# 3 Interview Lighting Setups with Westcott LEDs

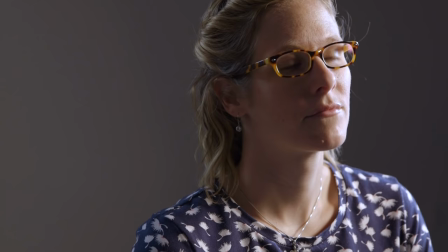(8:07)
We're really going to try and, a lot of the times, interview lighting is about very subtle tweaks.
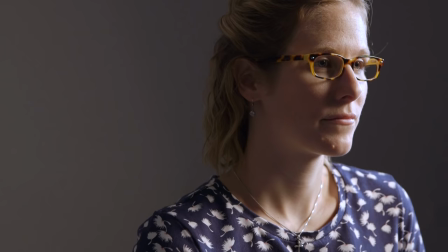(8:12)
So, let's turn that off and turn it on again, and as you can see, it's just a tiny little kiss of light on her hair and neck.
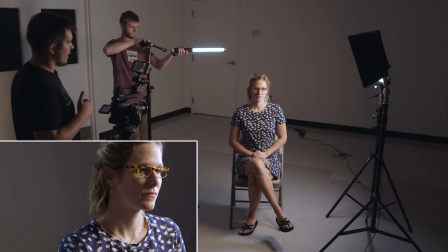(8:19)
And then can we see if we kind of fan that off? I think it might be spilling a tiny bit on the background. No, we're not really getting anything on it on the background. Okay, cool. We're good. So, there's just that tiny little last bit of light that we're getting on her neck and hair.
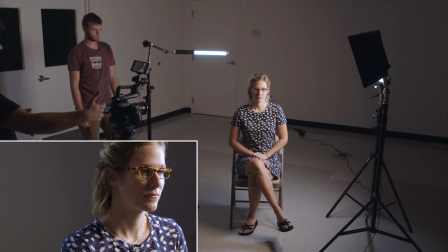(8:33)
And so, this is built out of the same three lights that we were using for our other setup, but by switching our composition to be a little tighter, to be a short-sighted interview,
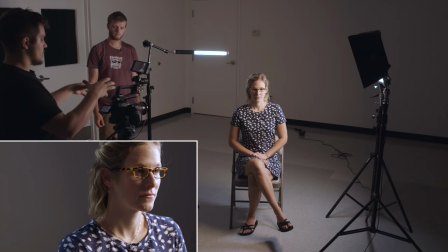(8:43)
by switching our color temperature, so instead of everything being correct and white, we have a little orange and blue going on, and then by allowing a little more shadow and contrast on this side of her face,
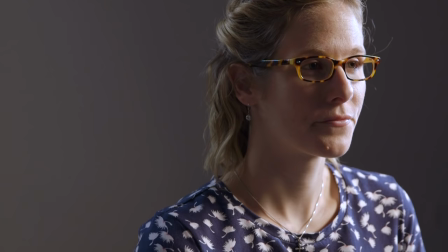(8:54)
we're creating a more dramatic look for our more sad story sort of thing.
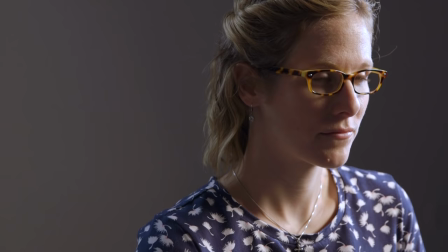(9:00)
And that's really, with any of these looks, it's all about picking the right look for your story,
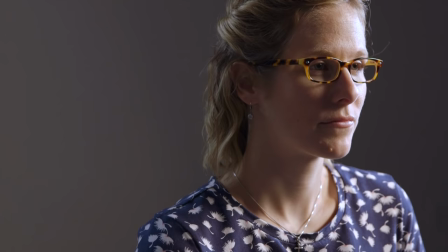(9:04)
And so if you're doing corporate interviews or an announcement video or something, you might want the first look. And if you're doing something that's a little more dramatic, you might want the second look. But it's really just about picking the right look for the job.
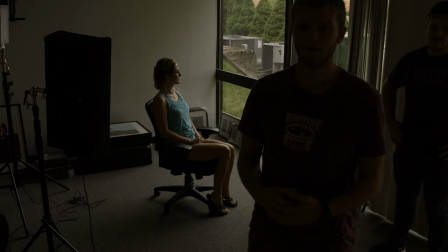(9:17)
And thankfully, with this three-light kit, you can make a bunch of different looks and really do what you need for any number of different jobs.
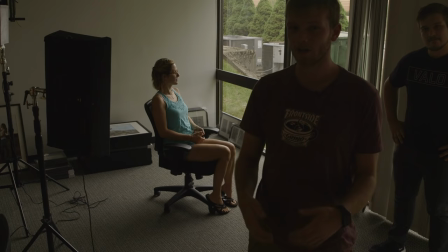(9:25)
So the first two setups assume that you have a window that you can close or lights you can turn off.
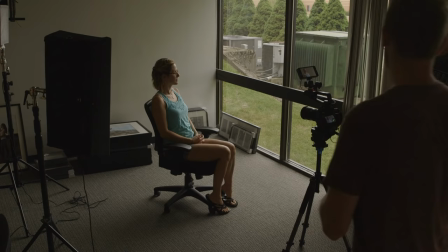(9:29)
We're going to do this last setup with windows that we can't close and just build off of that.
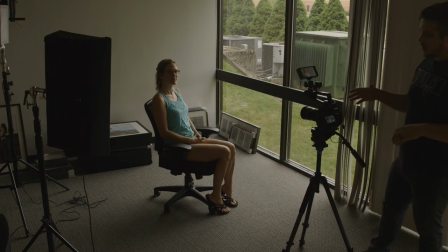(9:35)
So yeah, so for this look we're kind of doing something similar to our first setup. So it's a clean, bright interview look.
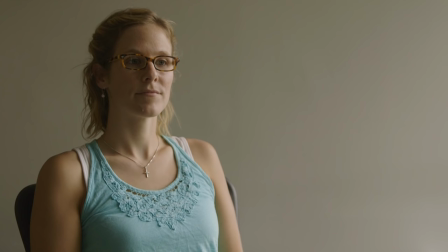(9:42)
And we have obviously this window that's giving us a lot of daylight.
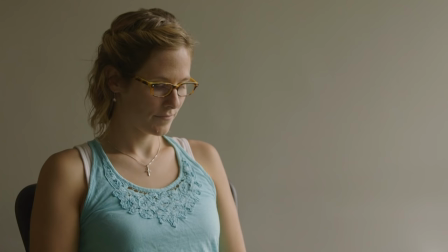(9:47)
And in the last setup we were able to black out all our windows or we just had kind of a clean slate of room.
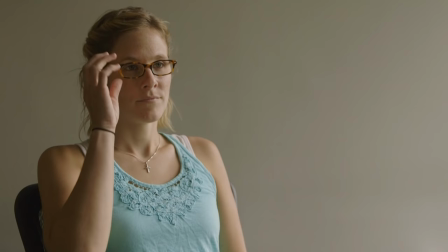(9:52)
But when you have natural daylight, this is kind of what we're building off of.
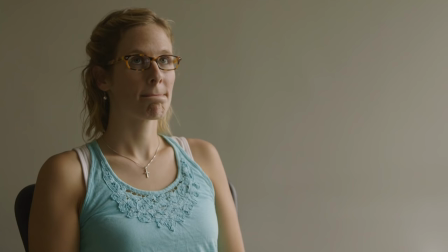(9:56)
So before, we were setting our 2x1 as our key light, but now we're going to use our 2x1 as a fill and use the window as our key light. So we've kind of positioned Mandy at a 45 degree angle here to our
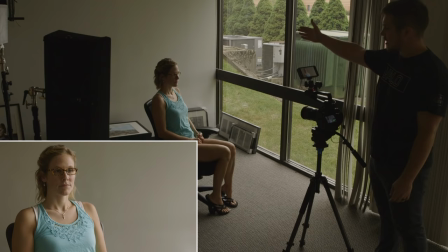(10:09)
window so that it's giving us a nice key here and kind of crossing over her face.
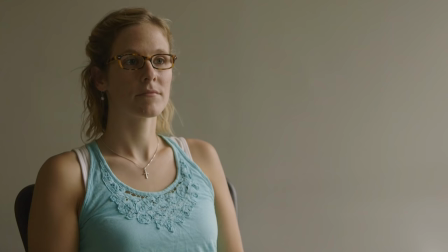(10:15)
So now if Greg pops on our 2x1, you can see as that comes in, we're filling in this shadow side.
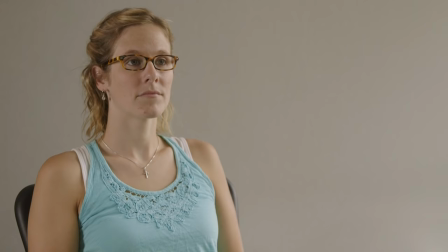(10:20)
And we can actually bring that down a little bit. So it's a cloudy day right now, so we don't have a ton of light coming through on this side we bring that up a tiny bit more
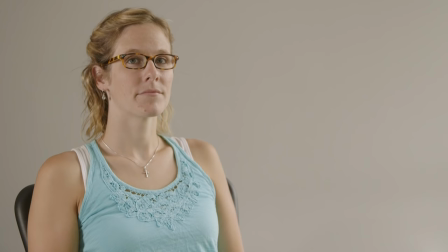(10:29)
I'm gonna pop this up and that looks good right about there so we've got the camera at 6,000 Kelvin and we've got both of our
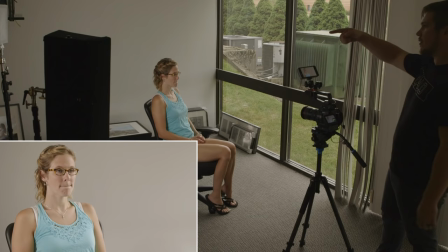(10:37)
Westcott panels at 6,000 Kelvin so we've filled in the shadow side of Mandy's face using our 2x1 flex now we're going to turn on
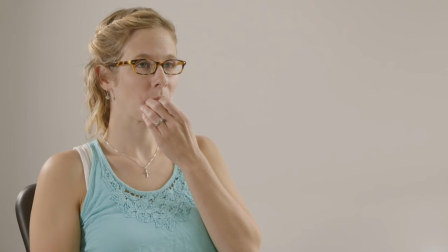(10:45)
the 1x1 flex which we're using as a hair light and rim and we can actually pull that down a little bit as well to dial that back where
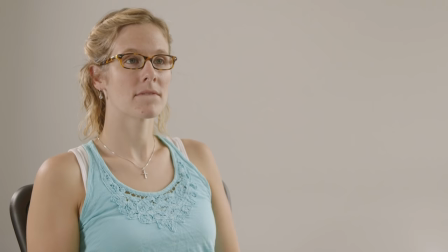(10:53)
we at there 50% so 50% looks pretty good and so we're gonna really quickly show you again that's with both of them
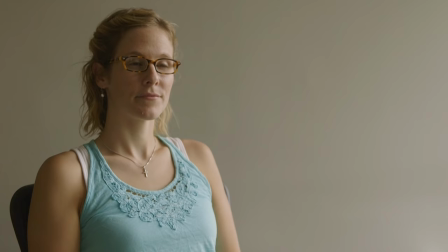(11:01)
on now if we kill our fill and kill the rim that's how it looks with just our window and then as we pop these back on one by one
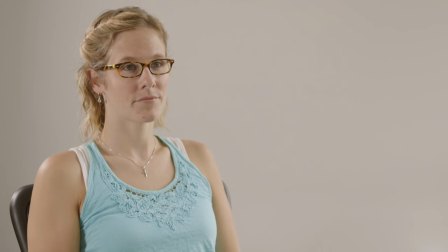(11:09)
you can kind of see the difference that they're making here and so really you
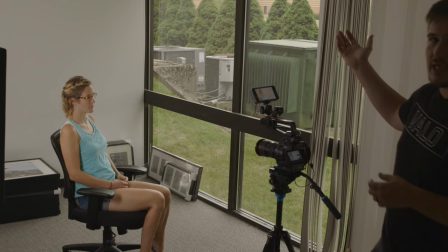(11:13)
just have to take a look at the amount of light you have coming in through your window,
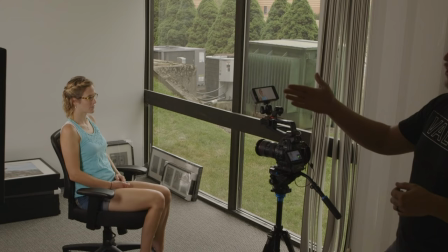(11:18)
set your exposure off of that, and then balance your fill and rim lights off of that window.
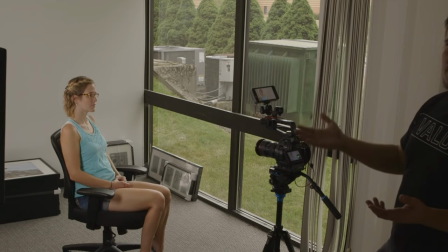(11:25)
Because obviously you don't have a dimmer on the sun, unfortunately. We all wish we did, but we have to kind of go off that, and this is how we were able to get a really similar look, using two lights and some natural sunlight coming through a window. Thanks for watching. I hope you guys learned a lot in this video, and I want to say thanks again to Evan and Mandy for coming out and showing us these lighting setups. If you want to see the full list of gear, check in the description below or head on over to our website. Thanks.